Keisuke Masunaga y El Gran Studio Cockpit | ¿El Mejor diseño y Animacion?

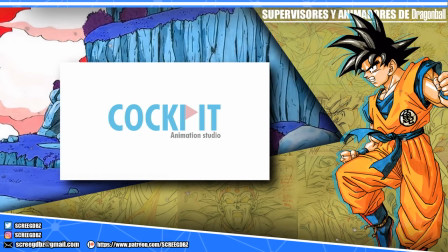(4:05)
Sin duda Cockpit pese a estar bajo la tutela de Toei Animation, su idea era destacar por la habilidad de sus trabajadores.
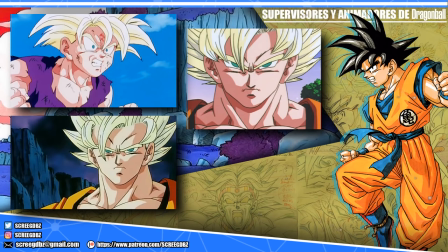(4:13)
En Dragon Ball Z, Masunaga solía dibujar orejas bastante grandes con un grosor considerable.
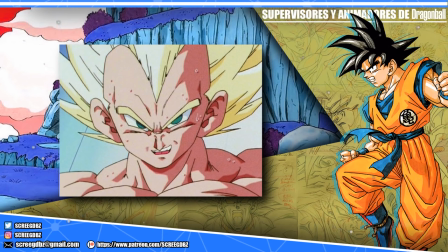(4:19)
Los cuellos solían tener un aspecto delgado y más curvo que de costumbre,
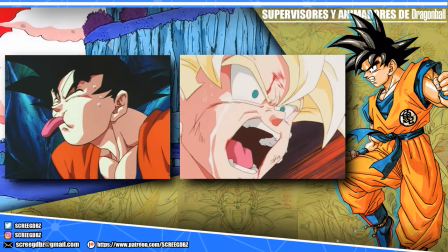(4:24)
pero el punto más fuerte de su estilo visual eran las expresiones, ya que se deformaban a tal punto de dar un aspecto salvaje y llamativo,
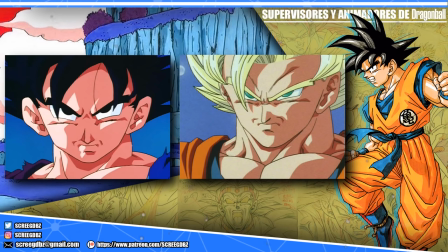(4:33)
incorporando detalles como líneas de expresión a los costados de la boca que añadían mucha mayor vida a los rostros de los personajes.
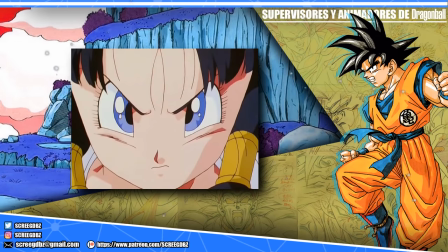(4:42)
Mientras que en los personajes femeninos la expresividad en los ojos y
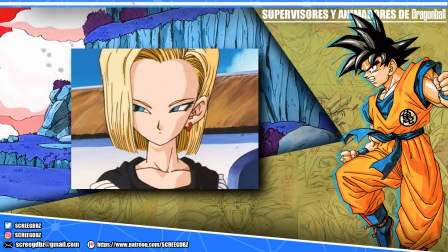(4:47)
las bocas y narices pequeñas hacían que se viesen realmente hermosas.
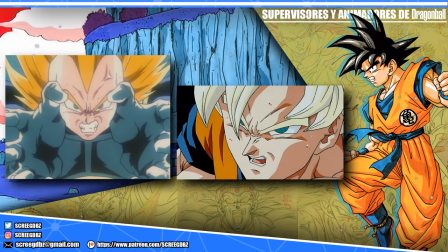(4:52)
También en los personajes solíamos ver gotas de sudor que eran un detalle del que se abusaba de buena manera en ocasiones para demostrar la tensión de un momento en específico.
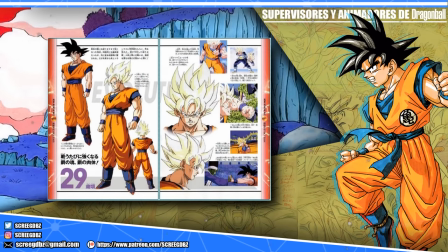(5:04)
Podemos decir que esto causaba un distanciamiento mucho mayor de los CTEIs, ya que la ropa,
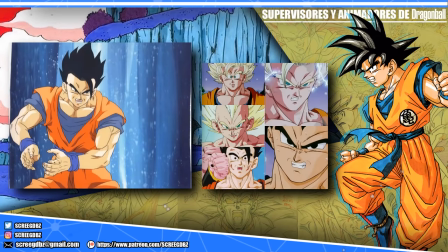(5:10)
los cuerpos, rostros y cabellos tomaban una identidad totalmente independiente del resto.
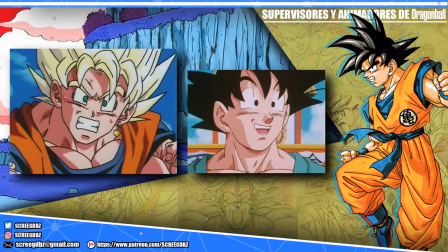(5:21)
En la franquicia, los sombreados suelen ser bastante consistentes casi siempre.
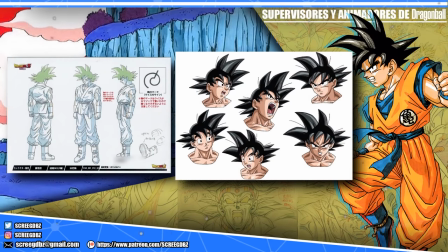(5:26)
Es decir, no variaban ni tampoco varían mucho hoy en día.
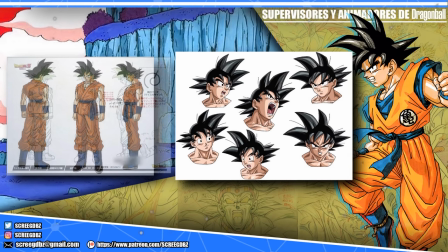(5:31)
Se suele seguir un mismo esquema que brinda una identidad propia a los personajes
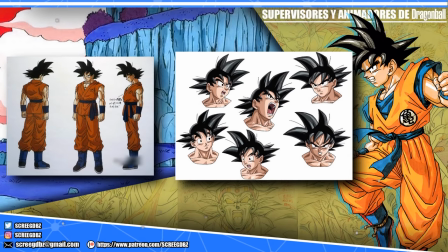(5:35)
de Dragon Ball que rara vez vemos que ocurra en series de la época.
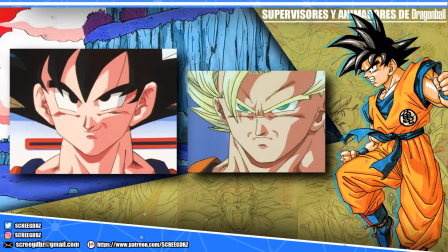(5:40)
Pero en este apartado, Masunaga junto al Estudio Cockpit trabajaban de forma mucho más libre, aplicando forma y sombreados mucho más llamativos que veíamos presente en otro tipo de series, pero que en Dragon Ball hacían que los personajes se viesen mucho más orgánicos.
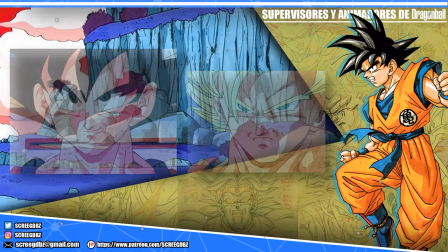(5:59)
A este tipo de sombreados era posible verlos en películas y series mucho más vanguardistas
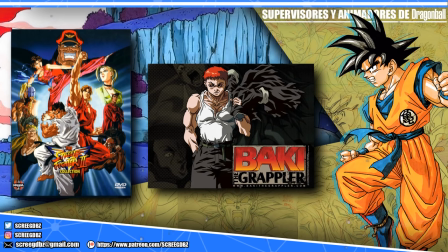(6:05)
como Street Fighter o años después en la primera serie de Bucky the Grappler.
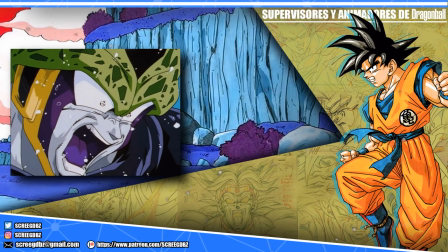(6:11)
No creo ser el único que sintió que a veces los rostros se deformaban demasiado
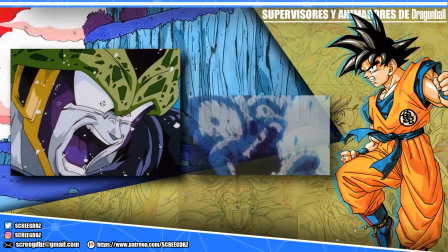(6:16)
a tal punto de parecer animales como Cell durante el choque de poderes de Gohan.
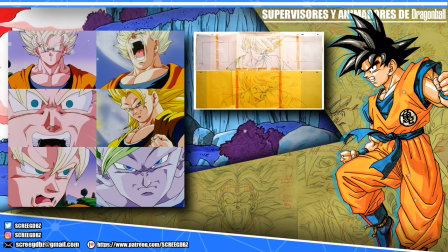(6:21)
Sin duda, Masunaga junto a su equipo supo trabajar la expresividad no solo desde la parte visual,
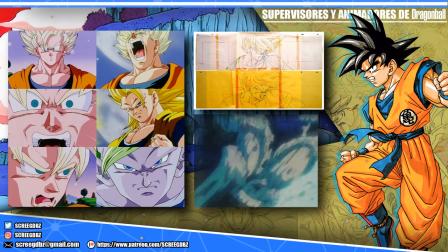(6:28)
sino que también desde la animación. La misma se tornaba mucho más llamativa con el manejo de la velocidad en los movimientos,
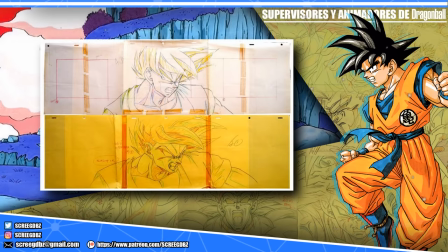(6:37)
siendo de los momentos más destacados el combate del episodio 179 de Goku y Cell, consiguiendo uno de los momentos legendarios por los cuales el estudio
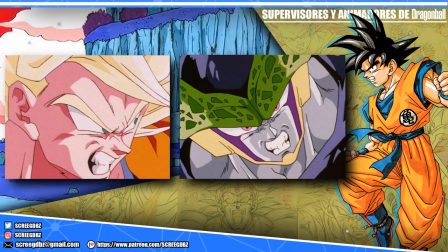(6:48)
sería recordado a pesar de que actualmente ya no esté presente.
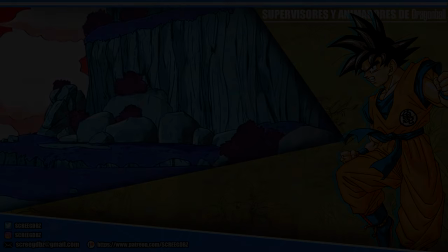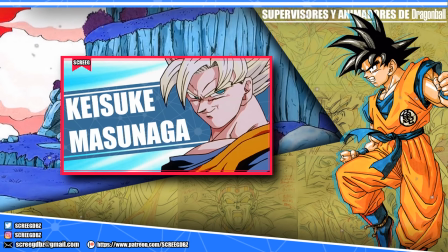(6:59)
Sé que el video es sobre Mazunaga, pero hablar sobre él significa hablar sobre el estudio que él defendió en ese momento en particular,
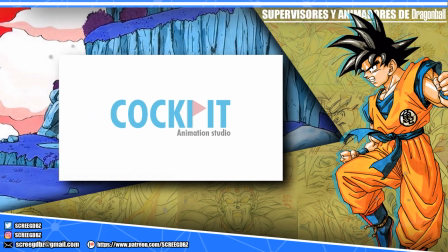(7:08)
ya que su trabajo no destacó solo, sino que fue el conjunto de grandes trabajadores los que hicieron que fuese todo tan memorable.
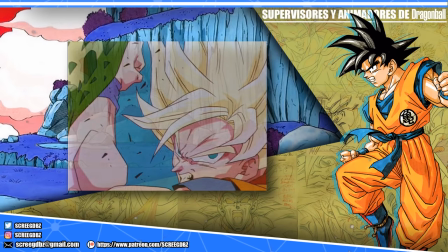(7:17)
Nombres como Umakoshi durante el combate de Cell o Masaki Iwane en el combate del pequeño Boo.
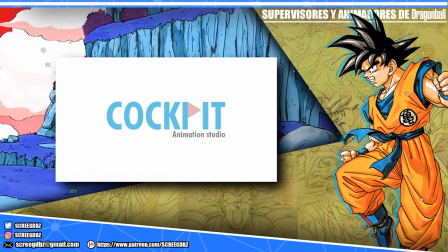(7:24)
Fueron los grandes ayudantes que hicieron que el estilo de Matsunaga se posicionara donde lo vemos hoy en día.
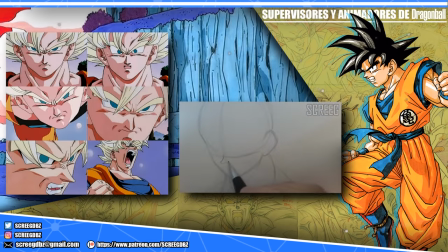(7:31)
Conseguir replicar su estilo no es tan complicado. Hay signos que caracterizan mucho a sus diseños, como las narices curvas y puntiagudas, las arrugas a los lados de la boca o las cejas gruesas pero estilizadas que tenían un punto
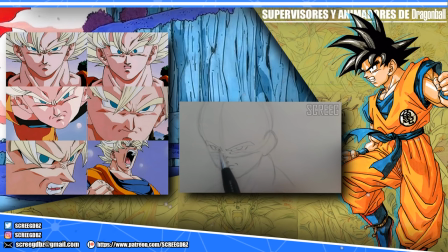(7:47)
medio entre las finas de Yamamuro y las cejas gruesas de los diseños clásicos de Maeda.
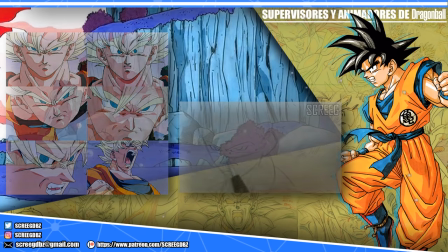(7:54)
Estudio Cockpit trabajó hasta la saga debut como bien dije,
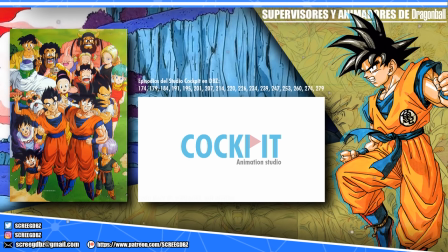(7:58)
siendo el episodio 279 su último adiós a la franquicia ya que para GT el estudio no regresó.